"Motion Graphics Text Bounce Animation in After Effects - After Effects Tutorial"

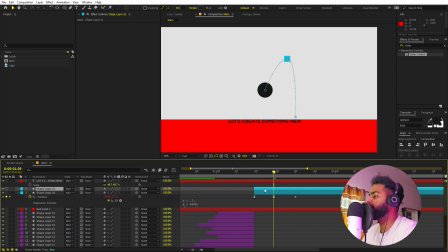744s
So for that, I'm going to select this layer, press Ctrl D to duplicate this. Now we can just simply change its path for new characters.
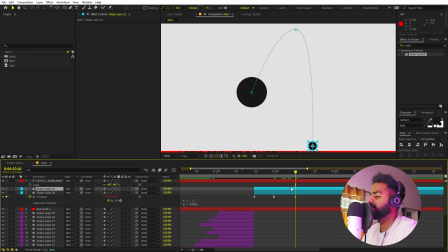752s
So let me just quickly go and select this, press U. So we can see the keyframes. Now let's select this and I'm going to just move it over here so that it bounces somewhere over here.
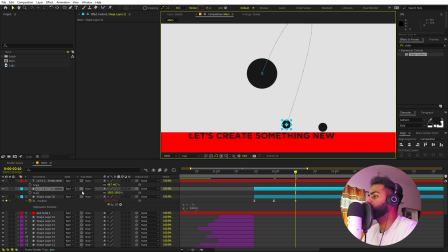762s
Now we can also scale this up.
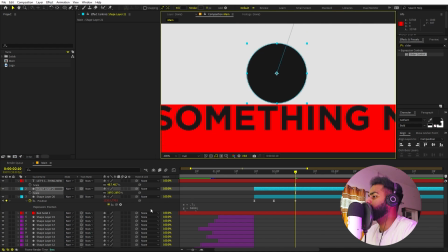764s
So press S and I'm going to just make this little bit bigger and make sure that it touches the surface, something like that.
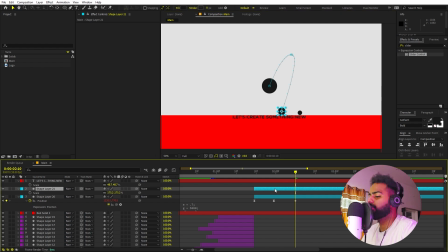773s
Now we can play around with the position of this keyframe. So let's select this, press U. Now let's go over here. Now I don't want this to be moved from here. I just want it to have a simple animation.
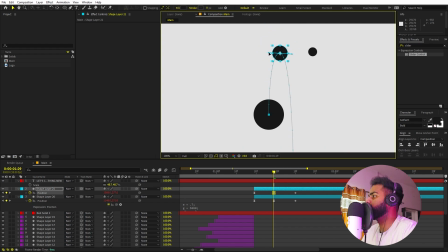785s
So let's move it over here. Now we don't want this to be this curvy. So I'm going to just make it less curved, something like that.
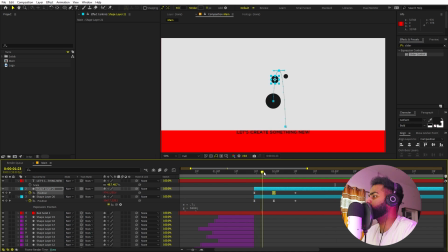793s
Now if I play back, here you can see we have the second ball as well. And yeah, I think this is looking perfect. Now we can add a little bit of delay to this so that these come at different points. Now again, we can select this, press Ctrl D, or we can select this one. Let's press Ctrl D. And again, let's go to the last keyframe.
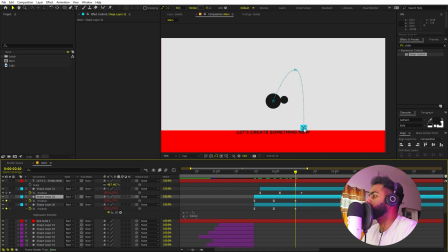811s
So you can select this, press U. Now we can select this and I'm going to just place it over here. So let's place it over let's. And I'm going to just move this keyframe as well. Now we can reverse this. So by just simply clicking on these handles, you can just reverse the angle, something like that.
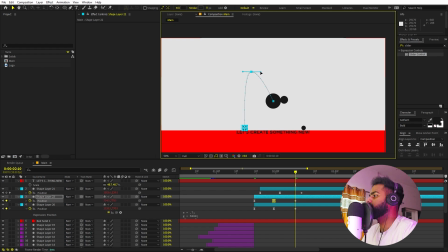829s
Let's place it over here. Let's add a little bit of curve, just like this. Now if I play back, here you can see we have added this ball as well. And yeah, I think this is looking perfect.
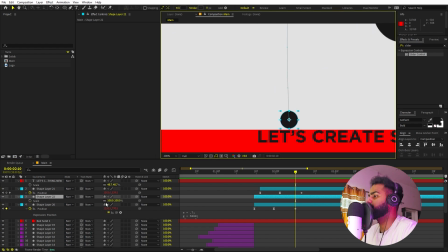843s
Maybe we can just make this little bit bigger. So I'm going to select this, press S. Let's make this bigger and also let's place it a little bit up.
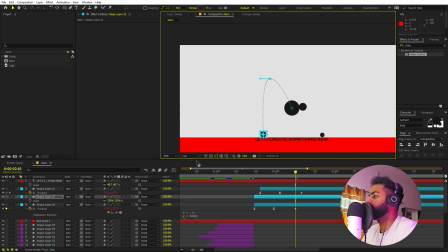851s
Perfect. So here you can see we have created three balls and we have one more text left.
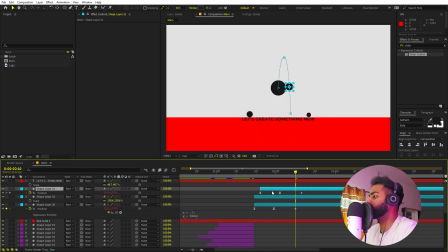856s
So I'm going to just select this one and let's press Ctrl D and let's select this, press U. Let's go to the last keyframe and I'm going to just move it to this create text. And again, let's select this point and let's move it over here. Now again, let's just click and just reverse this direction, something like that.
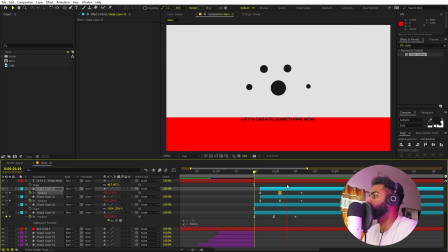876s
So here you can see we have added one more ball. Now we are pretty much done with all the balls which we have over here, but if you want to have extra balls, then you can do that as well. So let me just quickly add one. So let's select this, press Ctrl D, and again press U. Let's go over here
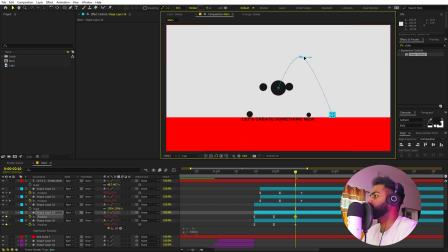893s
And I'm going to make this little bit further. So let's just play around with the keyframes, something like that. So here you can see we have one ball that goes to this side. Something like that.
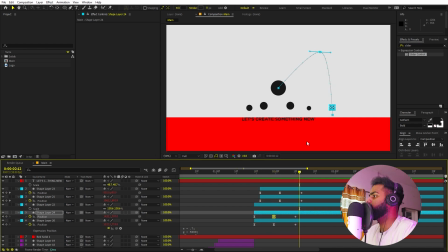908s
So yeah, I think this is looking very amazing. Now in the same way, if you want to have more balls, then you can just do that. Let me just quickly add a couple of these balls using the same technique. So here you can see we have added a bunch of different circles. Now our next step is to make this text appear. So for that, I'm going to just pick a point. So let's select this text.
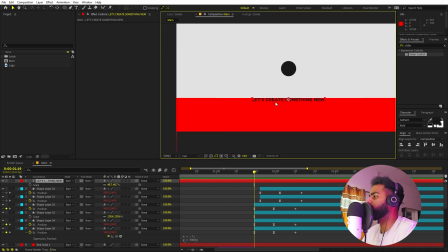928s
Now I'm going to create number of copies based on how many characters we have. So we have total 4 characters.
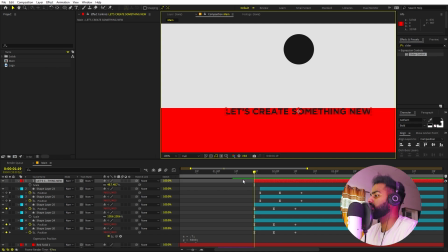933s
So I'm going to create 4 copies. But first, let's create an animation so that we don't have to do it every time.
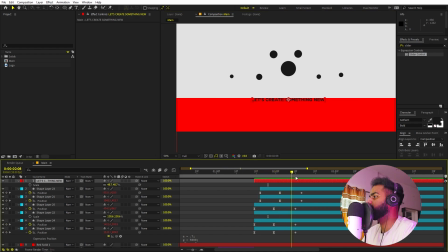939s
So let's pick a point. So let's focus on this let's text. And you can see that the ball touches over here.
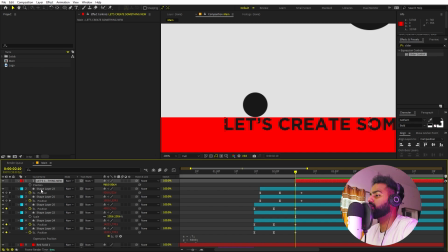948s
So I'm going to just select this and let's add a keyframe for position. So let's press P. Let's add a keyframe because this is going to be our initial position.
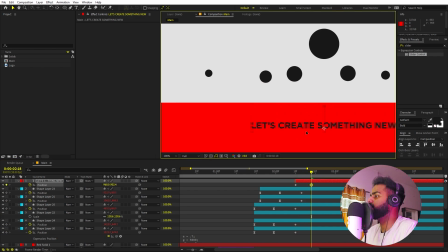956s
Let's move a little bit ahead. Now just move the text down below and let's move a little bit ahead. Just copy this text, this keyframe and paste it. Now you can select the keyframes, press F9.
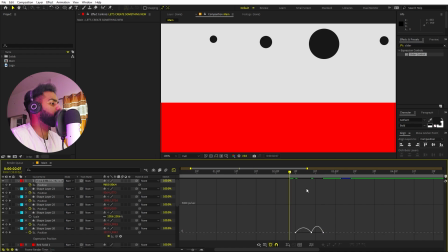969s
Let's go to the graph. Now you can see that we have this impact. Now I want this to be very strong in the beginning, so I'm going to just make the curve to look something like that. Now after that, we want this to slowly go back to its original position, so I'm going to just tweak this end part something like this.
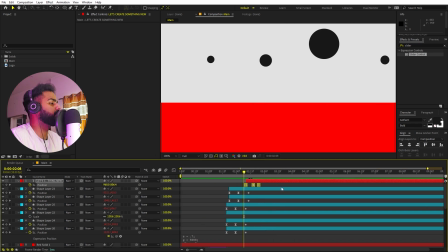986s
Now I think the keyframes are very close, so we can select all of them, hold on the Alt key and just click and drag.